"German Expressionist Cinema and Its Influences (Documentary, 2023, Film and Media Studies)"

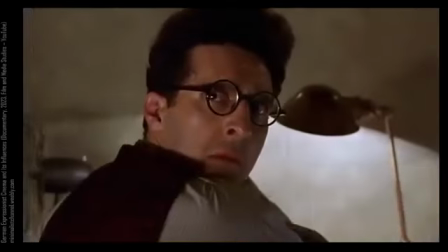[29:11]
And as a result, the cheap wallpaper starts to peel ever so slightly.
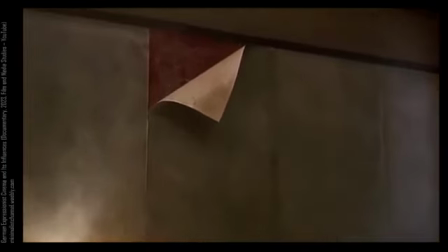[29:16]
It's something that could be played for laughs as a kind of ordinary nuisance, but this film makes it clear that the environment itself,
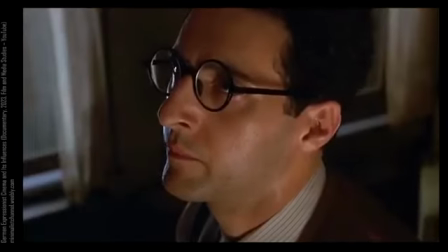[29:23]
the very materiality of the walls, has a sickness that is evocative of the mood of the character Barton Fink.
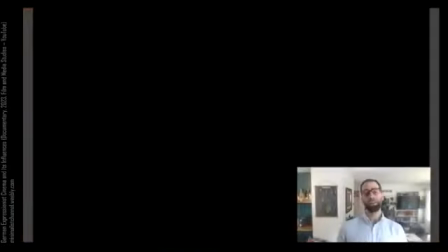[29:30]
And like the other two films that we looked at earlier, Barton Fink is a film that has so many instances where it's unclear whether what we're
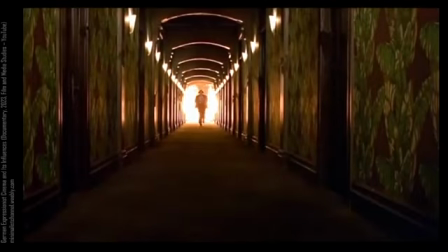[29:37]
seeing is reality or whether what you're seeing is a projection of his interiority,
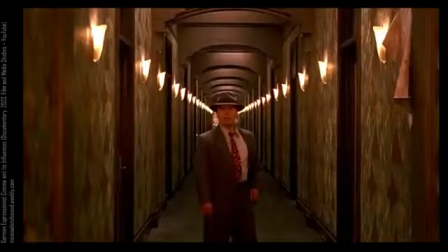[29:42]
of his mind.
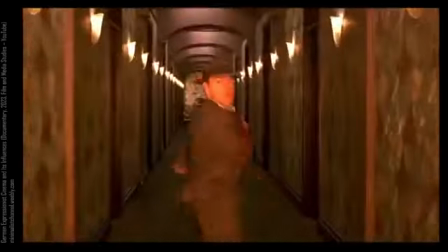[29:43]
The fact that the film relies so much on these effects through mise-en-scène, again, is what makes this a great candidate for expressionism in contemporary cinema.
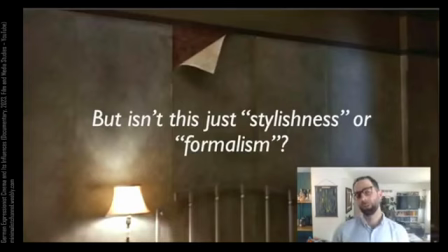[29:52]
So I do want to address a potential objection. Couldn't we say that this is just stylishness or formalism? In film studies, we sometimes have this binary between what's called formalism and realism as two general tendencies in film style. Realism wants to avoid all of the artifice that's attached to style,
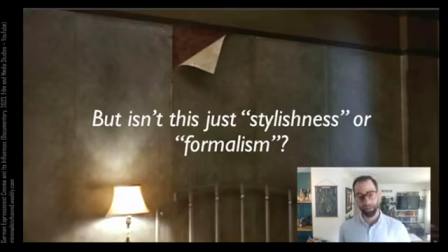[30:10]
and formalism wants to use all the devices that cinema can give us to manipulate the world to achieve various aesthetic effects. Why are these things not just formalist or stylish, but also expressive, or rather expressionist?
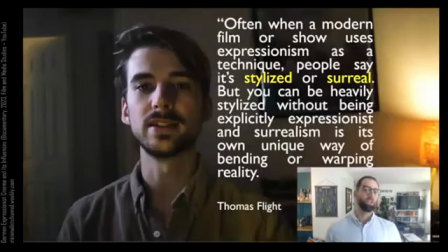[30:24]
Well, Flight has actually a great answer to this question in his video essay. He says, often when a modern film or show uses expressionism as a technique, people say it's stylized or surreal. But you can be heavily stylized without being explicitly expressionist. And surrealism is its own unique way of bending or warping reality.
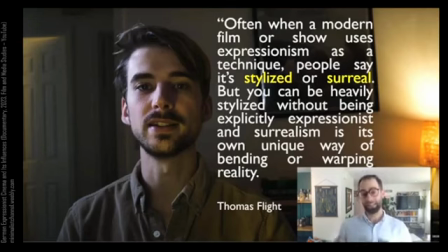[30:41]
Flight gives a very quick nod to what he means by being stylized without expressionist, and I think it's a perfect example.
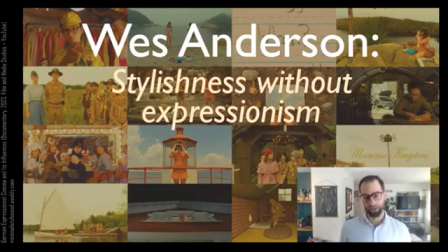[30:48]
It's Wes Anderson. Wes Anderson's films are synonymous with stylish cinema, and he has a signature look that is immediately recognizable to anyone.
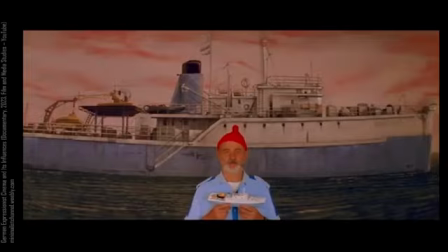[30:55]
But I think it would be wrong to call Wes Anderson an expressionist. Partly because the stylistic palette of Wes Anderson's films is more akin to a way
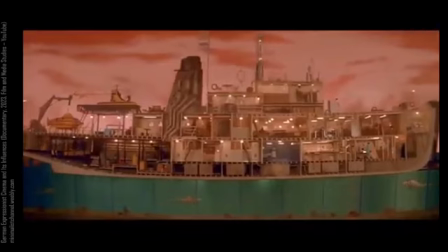[31:04]
of portraying a world rather than portraying a world inflected by emotion or mood.
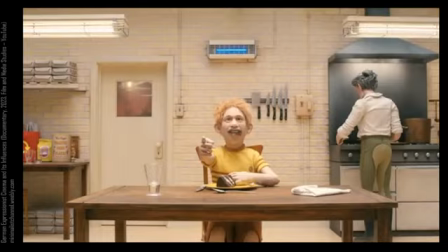[31:09]
For example, in most of the images that you're looking at here, you're getting a kind of even, flat lighting.
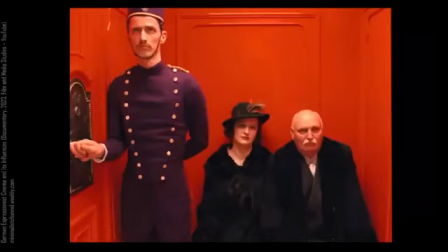[31:14]
You don't get a lot of moody shadows in Anderson's films. And also, the performance styles of Wes Anderson's actors is fairly muted in emotion.
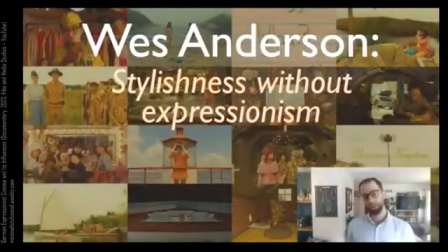[31:23]
Deadpan, as many call it. All of the hallmarks of expressionism, a kind of darkness, a moodiness, a way of taking the dark and moodiness of characters and putting it into the world, it's almost like Anderson's films are doing the opposite.
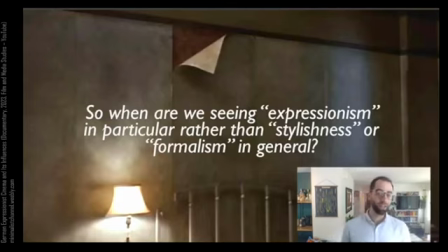[31:34]
And the last question I might ask following from the previous one is, so when are we seeing expressionism in particular rather than stylishness or formalism in general?
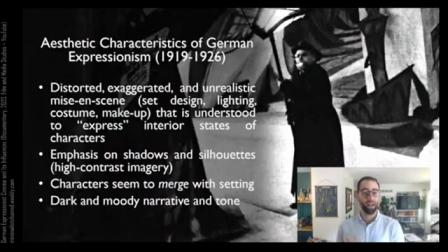[31:43]
Well, I think the simplest answer to this is to just go back to the aesthetic characteristics of German expressionism that we looked at earlier. First, we might ask, are the manipulations that of mise-en-scène? Or they have set design, lighting, costume, or makeup?
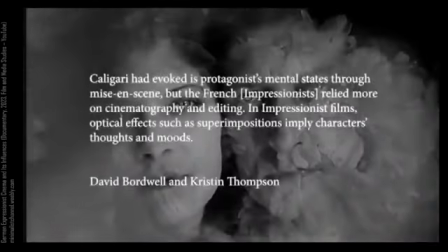[31:56]
It's generally understood that when you distort through camera effects and cinematography rather than mise-en-scène,
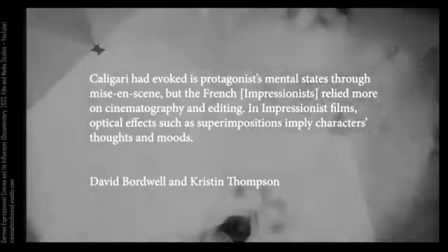[32:02]
you're participating in a tradition fostered by the French Impressionist filmmakers, not the German Expressionist filmmakers.
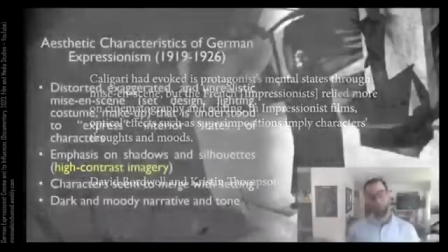[32:11]
Second is high contrast imagery, shadows, and silhouettes.
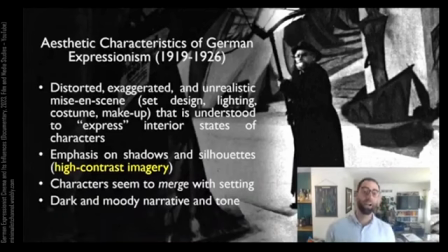[32:15]
You can of course have shadows and silhouettes and high contrast imagery without being expressionist. But if it's clear that those shadows and silhouettes and high contrast imagery are participating to a kind of moodiness and figurative darkness, then you might be in the realm of expressionism. And lastly, the dark and moody narrative and tone.
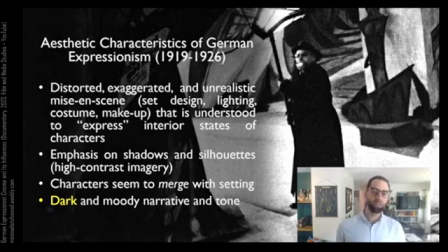[32:35]
I've seen some critics claim that movies like Amelie are good candidates for
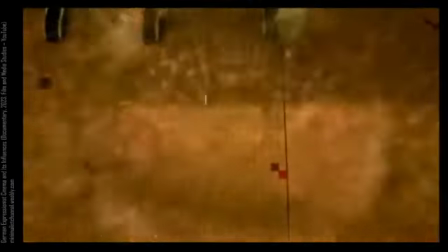[32:41]
expressionism of the last 30 years, but I can see good reason to hesitate to make that categorization.
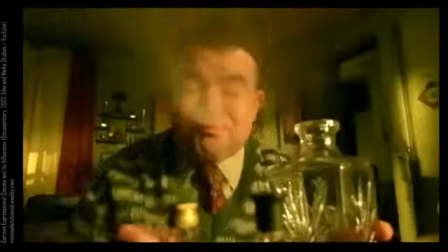[32:47]
The artistic movement of expressionism and the film movement of German expressionism tend to give us dark tones.
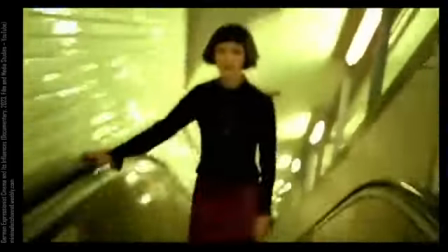[32:52]
And the sweetness and almost saccharine nature of a film like Amelie,
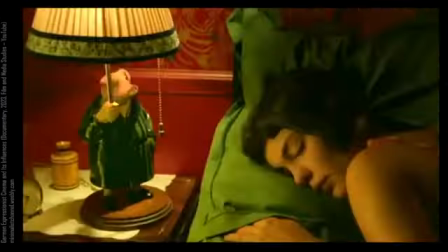[32:56]
which clearly warps reality in order to be attuned to the main character's subjectivity,
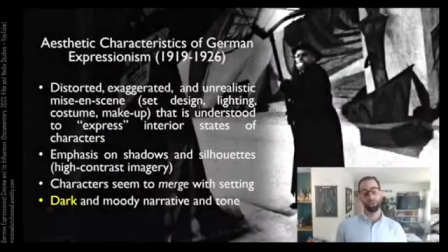[33:02]
might not be a good candidate for expressionism, but it's certainly something that's open for debate. Okay, and that's all I have for this second lecture on German expressionism and its influences.
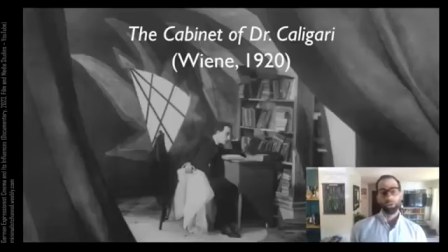[33:11]
I'll see you next time. Hey folks, and welcome to our video on the Cabinet of Dr. Caligari. This video is part of a series on German expressionism.